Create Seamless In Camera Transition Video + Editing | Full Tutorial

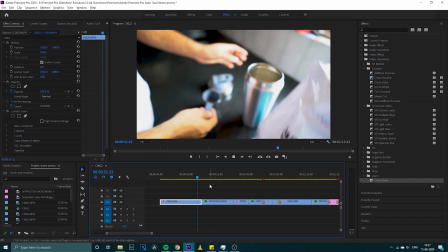8:12 I like it, it looks good, but in order to reduce the timeline I cut away with the frame.
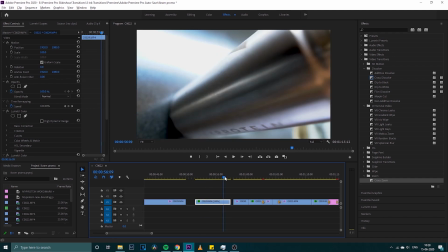8:19 In the next frame I'm starting with the vertical shot with my protein visible on the shaker and then moving back.
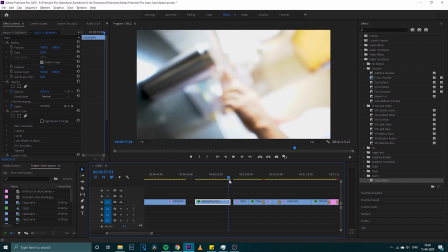8:27 So again I have two transitions, moving back, or I can end with the vertical transition on the close-up.
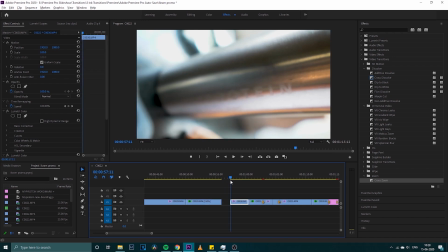8:34 Now with the next clip I started with the vertical feel of the shaker,
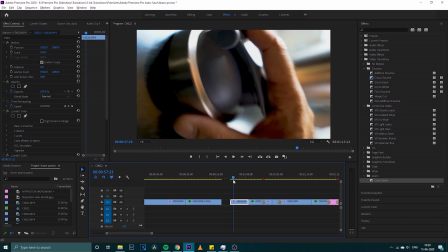8:40 but instead I cut away that portion and started with picking up the shaker cap for that momentum.
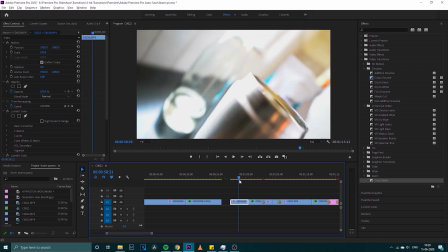8:46 Now see something, we can show that person is screwing the cap of the shaker, but see,
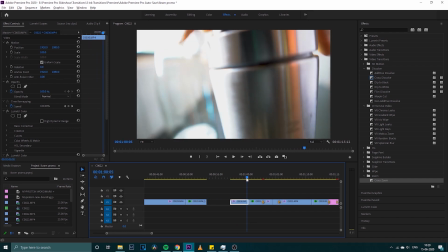8:51 everybody knows that you have to turn multiple rounds to finally tighten the cap, and so it's irrelevant. We show only 1 or 2 frames and then switch away to the next frame so that it feels more dynamic rather than boring the audience.
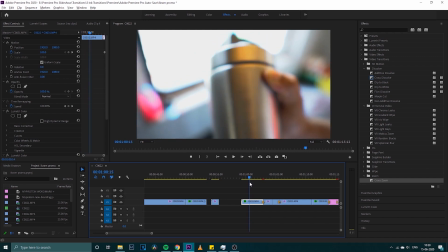9:05 And so I could have ended this with the shaker being shaken, and in the next frame it has to be sent away.
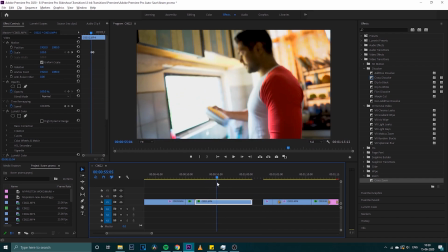9:13 Now see something, I have taken multiple shots again and again so that when I go home, I start editing, I have everything in place.
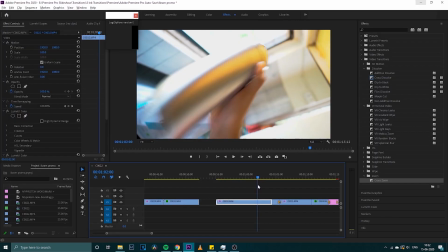9:21 So in the next shot, what I want to show you here is that I have done a very minute,
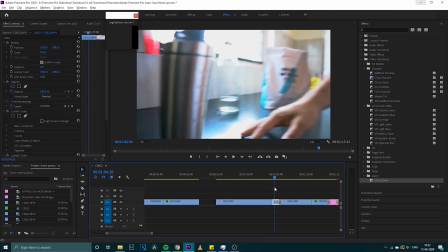9:27 maybe half a second of cut, and I got away with it because it was producing a little bit of delay,
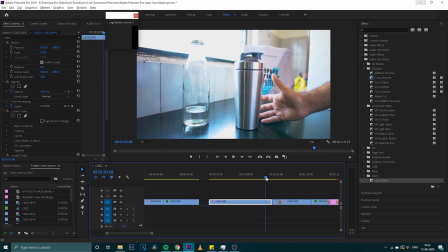9:33 and when I cut, the next frame is almost same location, so you don't even feel a cut.
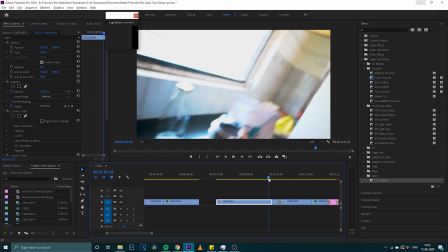9:39 So that is what you have to see intelligently, that where you can get away with the cuts and audience will feel it seamless.
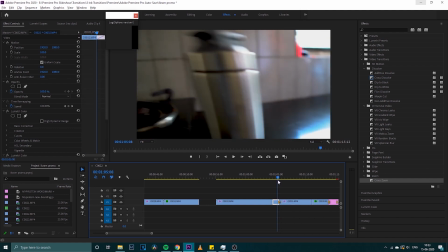9:48 Now moving on to the next shot, and I really love this shot.
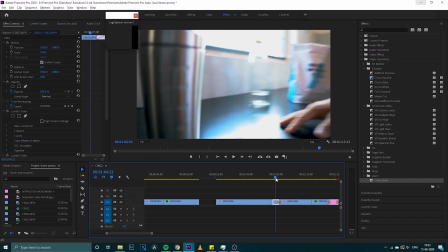9:52 So what I was doing here is that I was thinking that the shaker comes to an end with a stop and it's perfectly in focus.
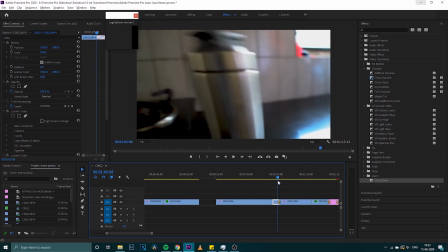10:00 And in the final shot, I will again start the shaker in focus and then move away.
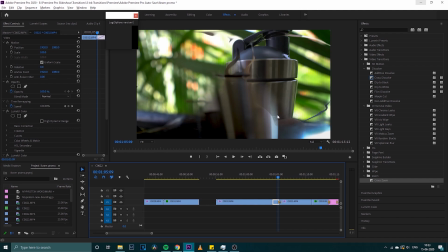10:06 But when I came home, I realized that if I use that momentum from the first clip and again the momentum from the second clip, blend them in, it would look perfect.
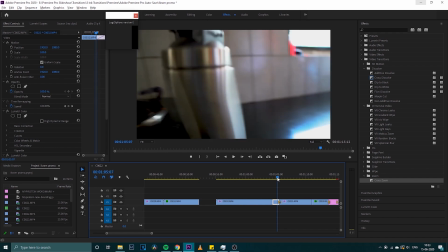10:17 And so that's exactly what I did with this beautiful transition VR gradient vibe.
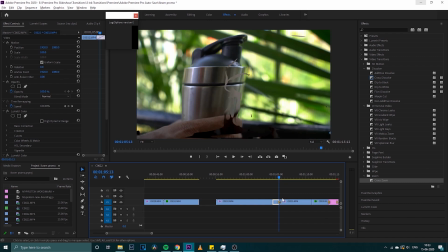10:23 It looks kind of magical and it blends in perfectly. One more thing you might notice here is that in my second frame, I'm starting the shaker location almost where my first shaker ended up being.
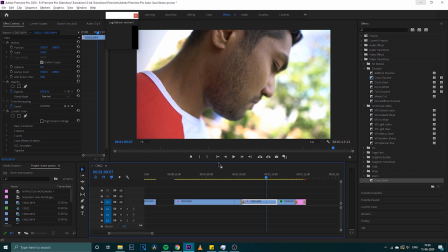10:38 Now if you see in the second last shot, I'm rolling the camera in almost X,
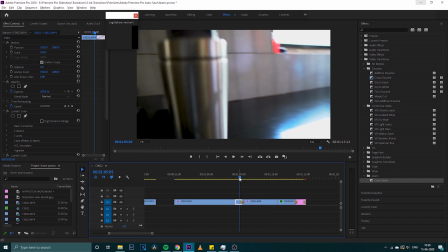10:43 Y and Z axis to give that more 3D movement.
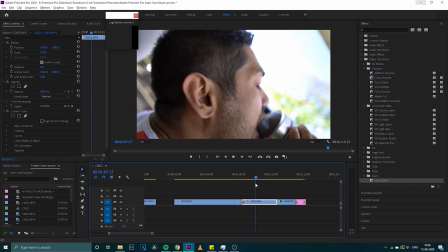10:48 See, if you are using a gimbal or a tripod, you might feel constrained.
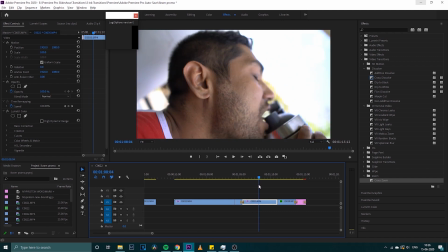10:53 You might feel that, okay, I have a bit of constraint in moving in this axis.
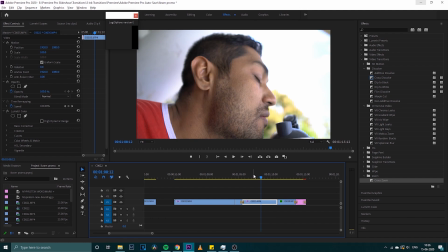10:57 But if you are hand-holding it and moving along with the subject, it feels a little bit more organic,
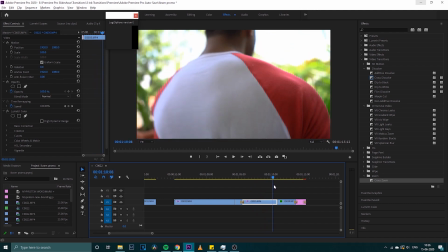11:04 a little bit more true to how you would actually perceive that scene. And so that is what I'm doing.
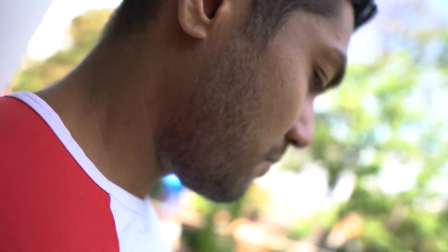11:10 I'm trying to track the movement of Ikram drinking with the shaker and matching my movement with that shot.
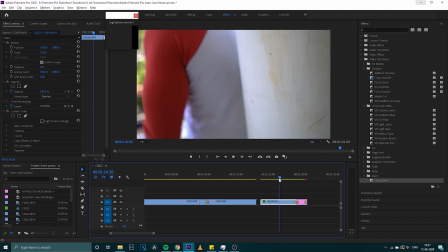11:19 And in the final shot, I am ending the first shot with the pillar and then starting the second shot again with the pillar,
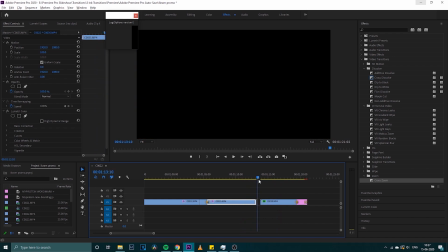11:26 which is a very common used technique. So from moving right to left, it blends in perfectly.
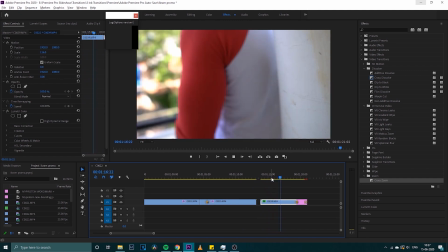11:33 Now a very important point, if you see in the final shot, I'm not using any manual focus or anything,
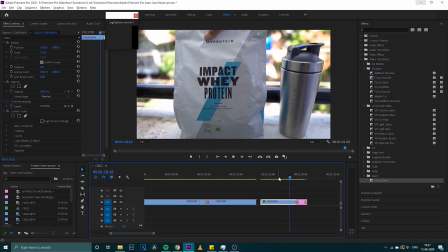11:38 but I'm using a little bit of half pressing the shutter to focus on the product
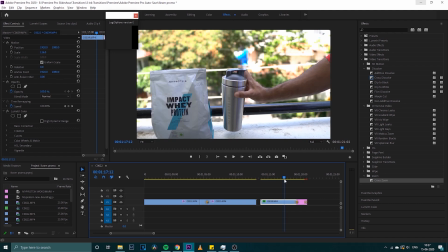11:43 so that you see it's almost in the focus till the end,
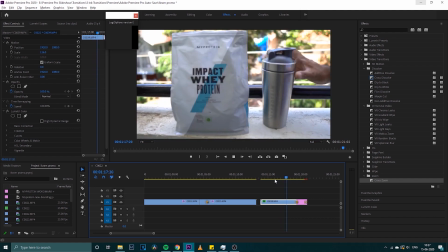11:49 which is very important here because we are trying to show my protein branding here.
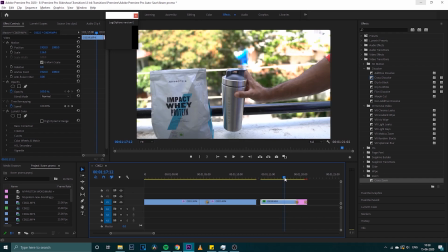11:54 So when I have to produce something quick in a time constrained manner,
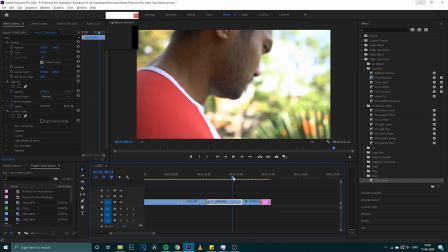11:59 I try to make my timeline as simple as possible so that it's less confusing and it's easier for me to put in the transitions. Again, while following this, if you have any questions in mind, please link them down in the description.
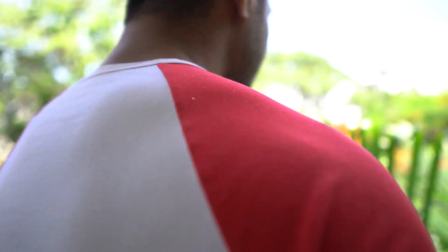12:12 I will surely answer them. Now, this is a simple shoot. I didn't make it very complex so that anybody can follow it, right? So guys, that was all for this video.